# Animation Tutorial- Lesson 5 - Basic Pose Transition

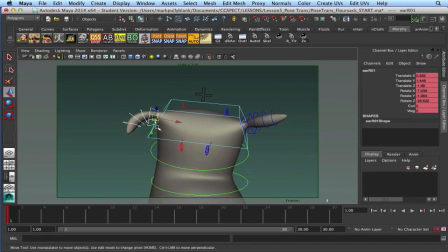254s
translate down somewhat. You want to be careful not to get any weird pinching in there.
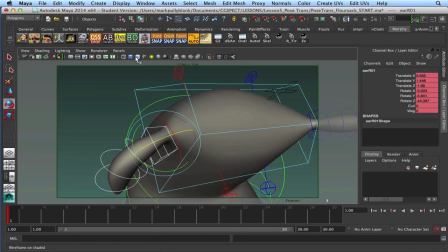263s
So sometimes it's nice to go up here and you can click on, where is it? Here. This button right here, this little box in the middle. It's called the wireframe on shaded. And what that will do is it will show us, if we're starting to get twists or something, it will show us that.
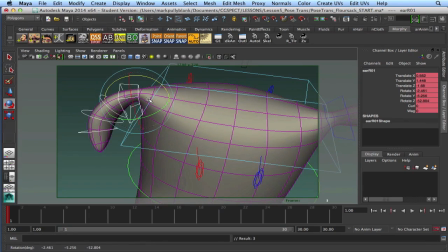278s
And sometimes I like to have that turned on so I can really see if I have any sort of weird twists or anything.
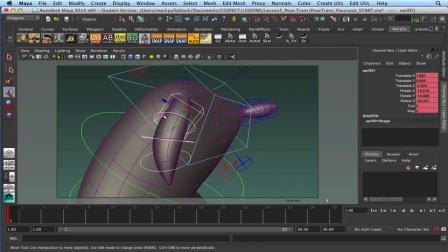286s
And the shape of these ears are clearly going to help us a lot. I don't know if they're ears or hands or whatever they are.
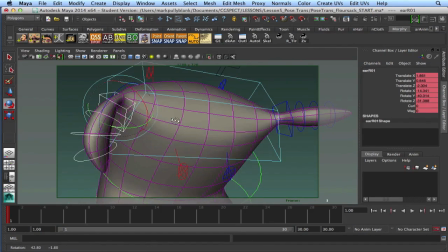293s
I like to see them as ears. So I want to get those as forward as I can because that's going to help us really sell this kind of downtrodden look.
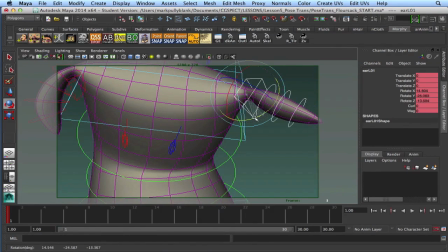302s
And now with animation, one thing to think about as you move forward, what we like in animation, what we look for in animation is always it's contrast, you know. So if we're going to just try a simple pose test and we're going to contrast these two poses, then I like to go for the biggest contrast. So the sadder or more downtrodden he looks,
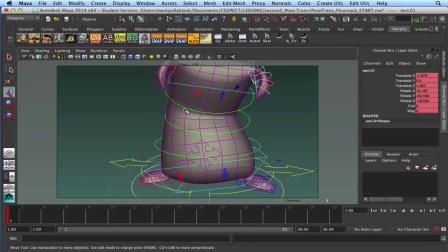322s
the more success we're going to have when he's, you know, when he perks up. We can also use these controllers here to squash him down.
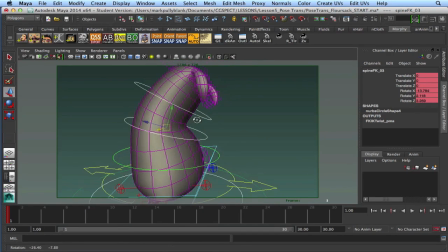330s
Let me just grab this one. You see right now how my translation manipulator is pointing along the axis of the object. So it's kind of pointing at an angle. And if I want to squash him down, that might not be the angle I want.
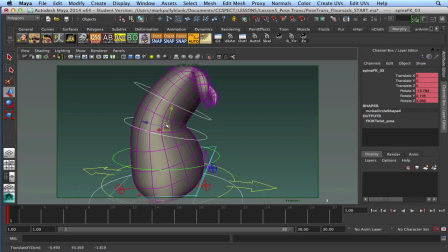347s
If I hold down W, which is the key for translation, and left click, it brings up this little menu, and I can click World, and now you can see that manipulator is pointing straight up and down. Crush him down like that. I can do the same with all of these to get a little bit of a
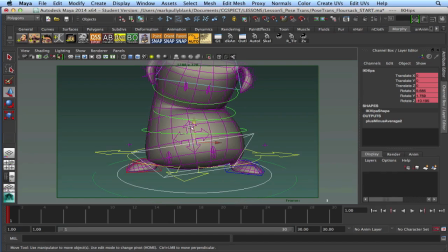366s
little bit of squash, and then I can grab his hip controller here and actually bring that up a little bit.
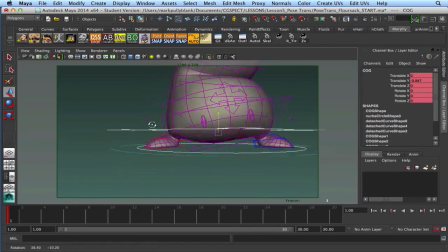373s
And that's going to help me when I want to build in some overlap later on. The feet look pretty good, but I'd like to get one back a little further than the other. Let's see, if his weight is primarily over this leg,
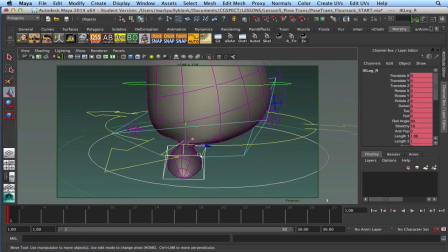387s
then let's take this foot and let's just rotate it back slightly. I'm even going to drag it back a little bit, like there.
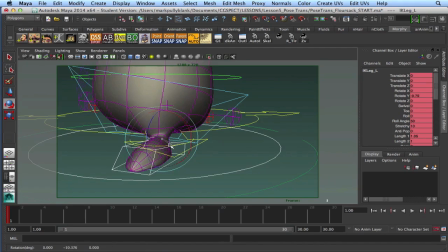396s
And this one could roll forward a little bit and maybe drag it in somewhat like that.
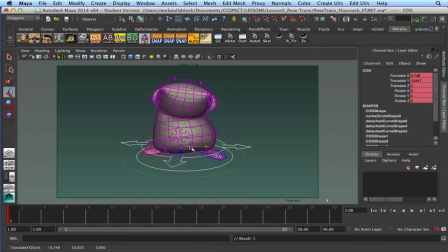404s
Very sort of subtle stuff. He might be over a bit too much. I also want to favor him. If that foot's back, then let's favor his hips around this way slightly, and then in turn,
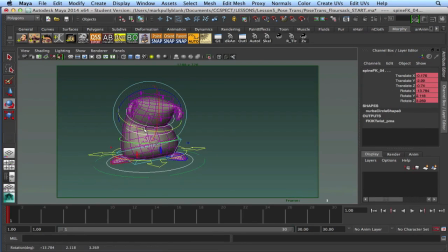421s
I also want to favor his upper body around this way, ever so slightly,
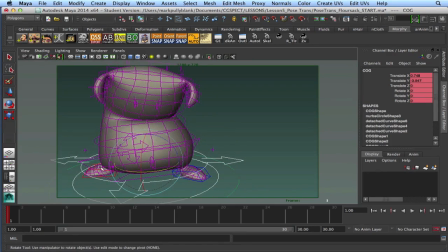430s
to get this downtrodden feel. I think he's too far over that foot because he looks like he's getting a little bit too ready for something, so
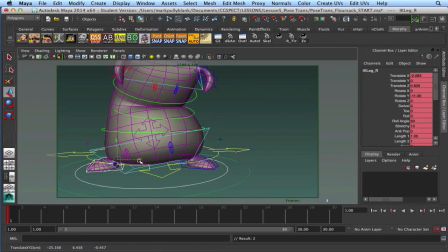439s
let's bring those in to make him look a little heavier.
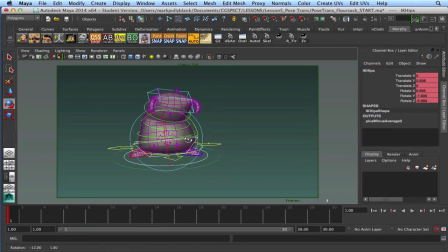446s
Bring this hip down. We don't want the pose to look too dynamic. We just want him to look a little bit worn out.
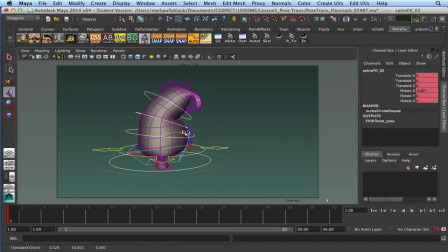I just like to play with these things until I get exactly what I'm looking for. Even get a little bit of rotation from that one.
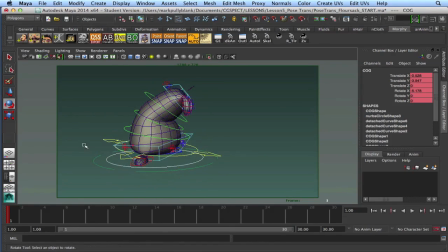Getting these feet a little closer together will help make them look a little less dynamic and a little more pathetic. Let's leave that there for now. We might have to adjust that pose as we go, but I think that works okay.
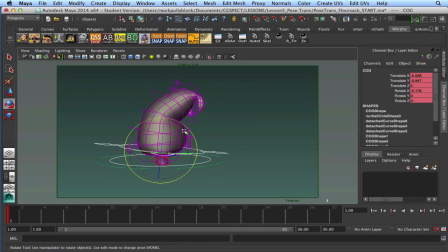496s
I typically don't like to rotate this one, and maybe I'm going to take that rotation out.